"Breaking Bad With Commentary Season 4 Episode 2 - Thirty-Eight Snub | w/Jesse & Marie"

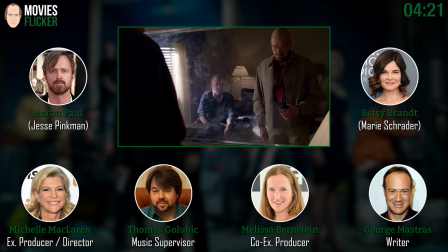And the first season was movie references, right? Movie references, right, right, right. Crazy Handful of Nuffin was Cool Hand Luke and No Rough Stuff type deal was Fargo. And the bag in the river in the river. The cats in the bag. The cats in the bag in the back of the river.
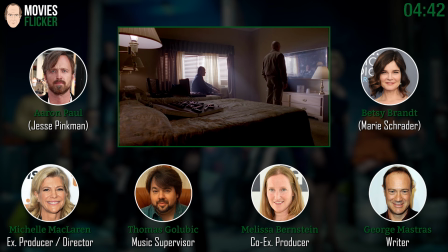Yeah. This is one of those shots where it's nice to be able to get back on. with the camera.
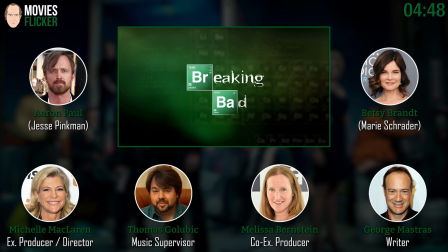Really a great written scene, George, as is the whole episode, but that scene was all about the, you know, two people in a room and making it tense and exciting. Of course, we had two great performers doing it. Yeah, thank you, thank you. Yeah, and that was amazing. It was great.
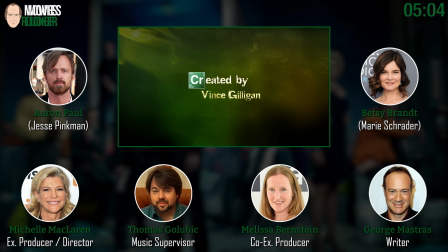Jim Beaver was such a nice guy, too, and so very professional. And we have yet another bar, an Albuquerque bar.
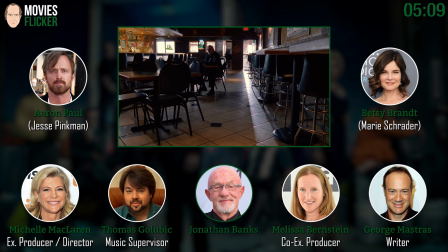Yeah. Which we've seen in a number of these. Jonathan Banks. and this is a great shot there with the light flaring in as the keg comes in.
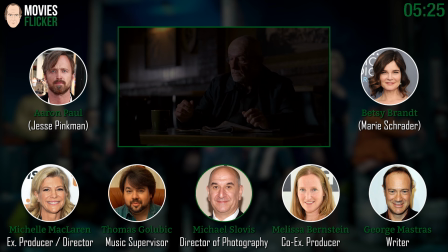Michael Slovis, god of lighting. Recovering from the previous episode.
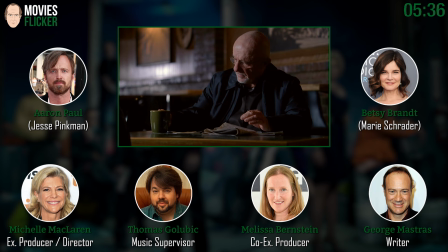I love this. This is such a, again, a wonderful detail in the script and Jonathan does this subtle moment so well. And the idea is that this is a place where Mike would hang out? Yeah, it's interesting because...
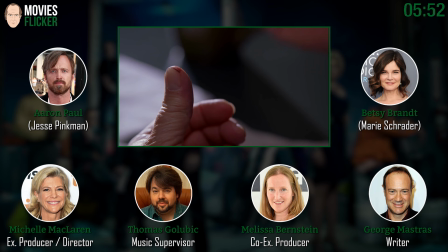I love this moment. I think this is what... It's just getting the blood off.
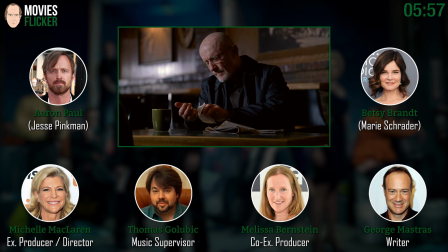And actually, this was... We had to shoot as an insert, and it was a very tricky insert shot by not Michael Slovis, but it was actually... The focus was done by Melissa's husband. It's definitely in focus. Jordan.
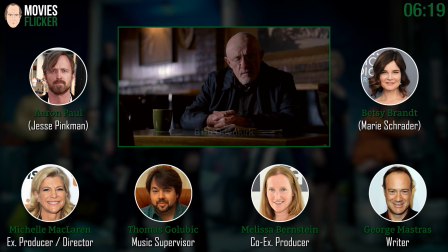That's a very tricky shot to do, and Jordan did an awesome job with it. In focus, Lady Macbeth. Lady M, Lady M.
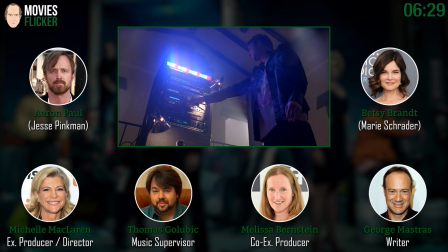Oh, boy. And Thomas, talk to us about the music. Oh, my God. We had so much fun with this episode. This is actually a pretty good example of what happens when you have no money to work with.
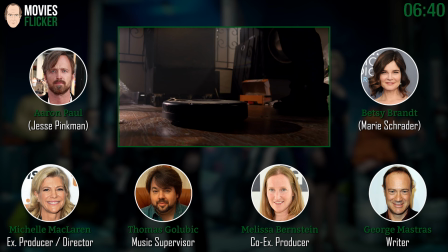We had to find music to fill the entire episode with, and this was sort of the first track.
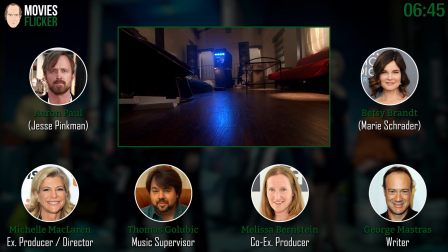Oh, I love this shot. Roomba camp. Roomba. Oh my God, what a setup.
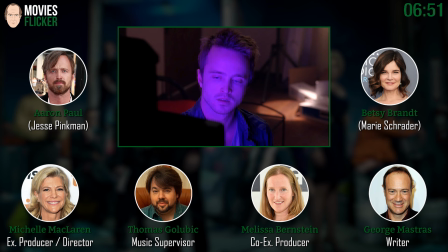Think about the gun in the first act. You start with a Roomba knowing it's going to get interesting. But yeah, we had to collect a lot of music for Jesse and he has a brand new sound system.
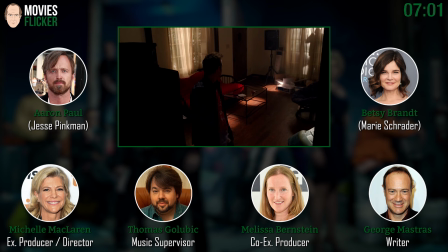So we thought, well, what is Jesse going to be listening to? And we found some absolutely fantastic knuckle-headed hip-hop that just felt so real.
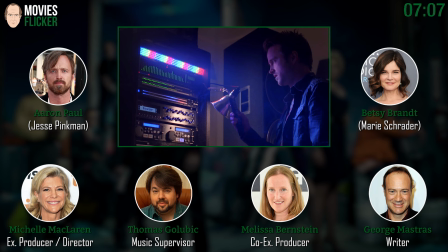And then the clowns arrive. This particular track is DR Period, a track called Money. And I got to say, this entire episode, I have to give a lot of props to the licensing companies out there because we didn't have much money to work with.
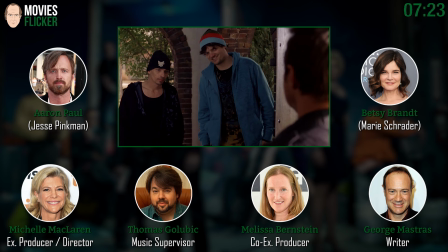We had a lot of music. We had a lot of budget constraints. And they threw a lot of stuff at us that we would not have otherwise found.
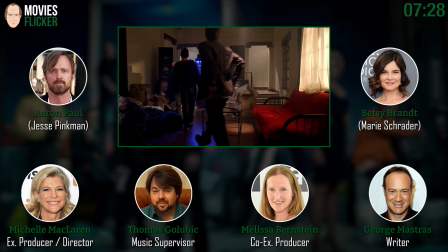These are not necessarily known acts. We could have filled it with all sorts of like Jay-Z and Kanye West, which would have made sense also for Jesse. But I think that it's actually more fun that these are not such recognizable. Some are, some aren't. But this is an artist that's a little bit underground. No one really knows it, but it feels real. and these guys are obviously enjoying it in a lovely way.
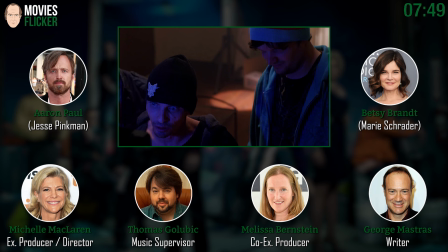And this stereo was, putting this whole stereo equipment together, this was a really big challenge for us because we wanted to make it look like he spent a lot of money. Of course, nowadays you can spend a lot of money and have a really small stereo system. Right, but we want something large and old school looking with the flashing lights.
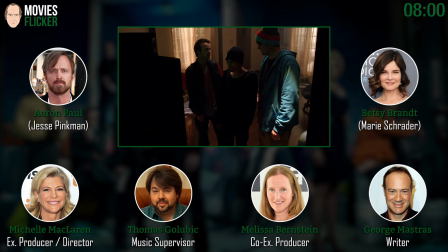And flashier than really functional, probably. Very Jesse to have a bigger...
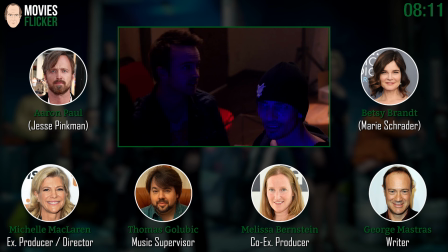Something that someone who doesn't really know that much about it would like buy, but would remember all the details of what the salesman told them.
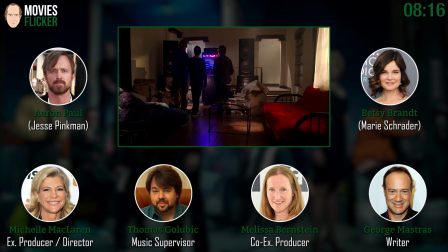And Michelle, you ended up in a stereo store in a blizzard because of this stereo, right? George and I did end it up. Yes, that's right. We actually had to shut down production because the weather was so bad.